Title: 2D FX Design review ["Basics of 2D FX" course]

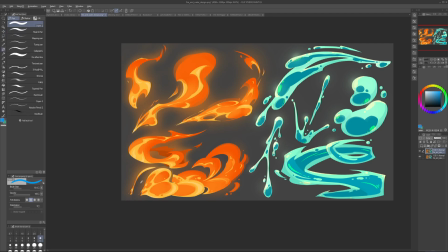Even just doing a bit more of that will already create a bit more volume because we have overlaps.
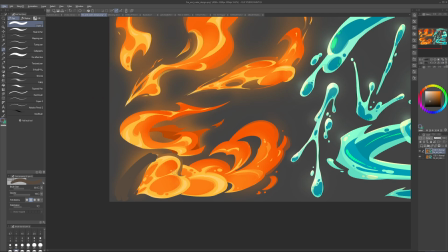And if we let it follow the surface, so rather than being a bit flat, maybe this is like this here, and maybe then there is the one that goes in space and it's thinner and smaller,
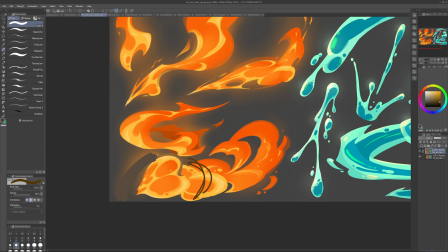and on this curve following the surface, creating that transition. Even that will add the volumes that we need here. So turning it a bit so it's on the side.
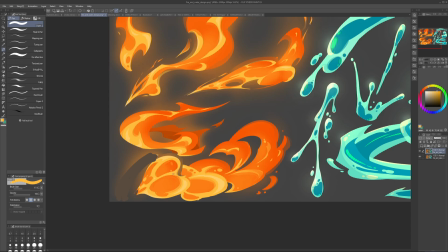And again, which one is in front, which one is in the back? It will overlap it and create kind of less perfect ellipse. It will be stretched out in some way.
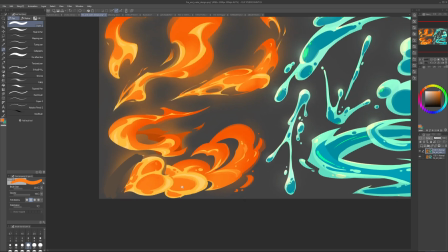So just things like that really will add us a lot of volume.
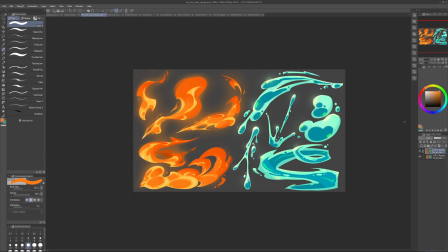Then again, design-wise, we can push the ratios of shapes. I think general shapes work pretty well. So it's really just making sure that we push these basic principles even further.
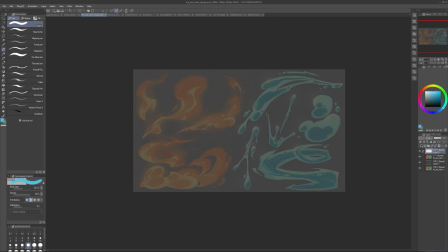So for example, here it's pushing the ratios of the shapes. So right now we have some variation, but we can push the differences between them even more. We need some bigger ones in the silhouette and some smaller ones.
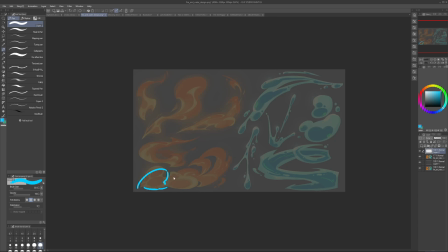So maybe something like this would work better design-wise, because we have now like medium, small, big.
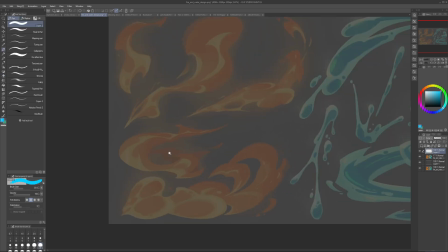So more clear contrast between the elements. Here, I think it's pretty good.
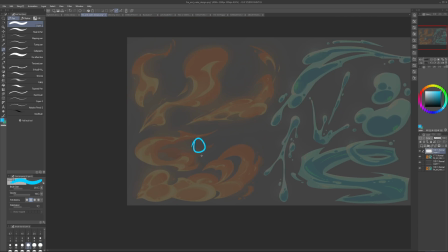We can push some stuff, mostly like the distances like this, so it's not divided in the center.
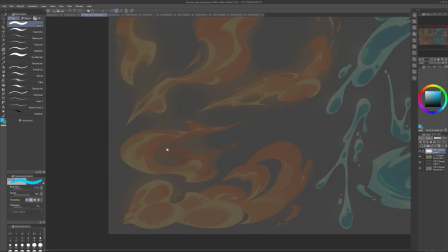See, this is kind of divided in the center. And we can wrap the fire around the volume.
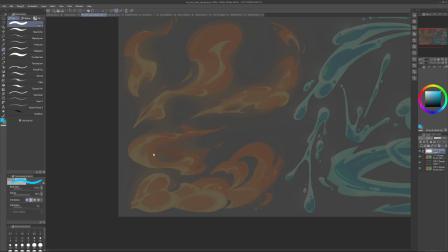And here it would be nice to kind of have a transition from one side to the other. So we can imagine it as like if you twist like a paper clip or like
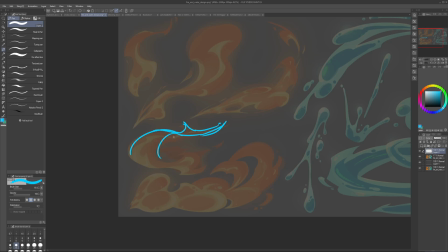a sheet of paper, or maybe if you twist like cloth. So we go from here to the other side. So here, go to the other side, and then we see the fire here.
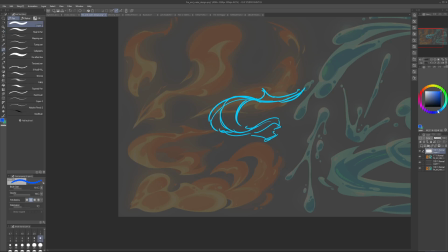So it kind of twists, and this will create a lot of volume, because here we kind of seeing a different part of the surface. So it will be something like this.
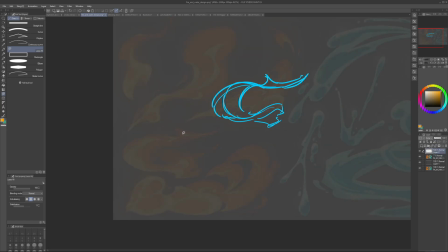So here we're seeing the top. It goes, transitions here, kind of behind the form, transitions to the bottom of the form,
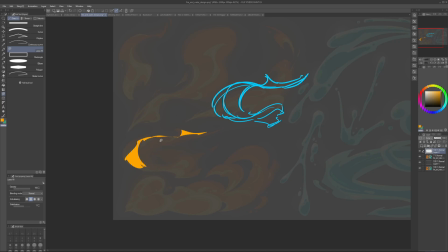wraps around it, and transitions to the side.
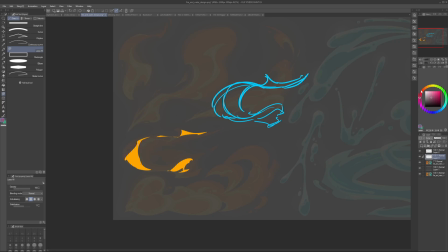So we're showing the transition from one side to the other, and this already gives us a lot of cool things to work with.
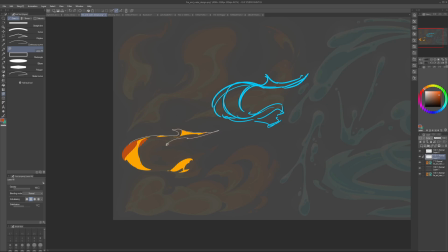This is here, going there.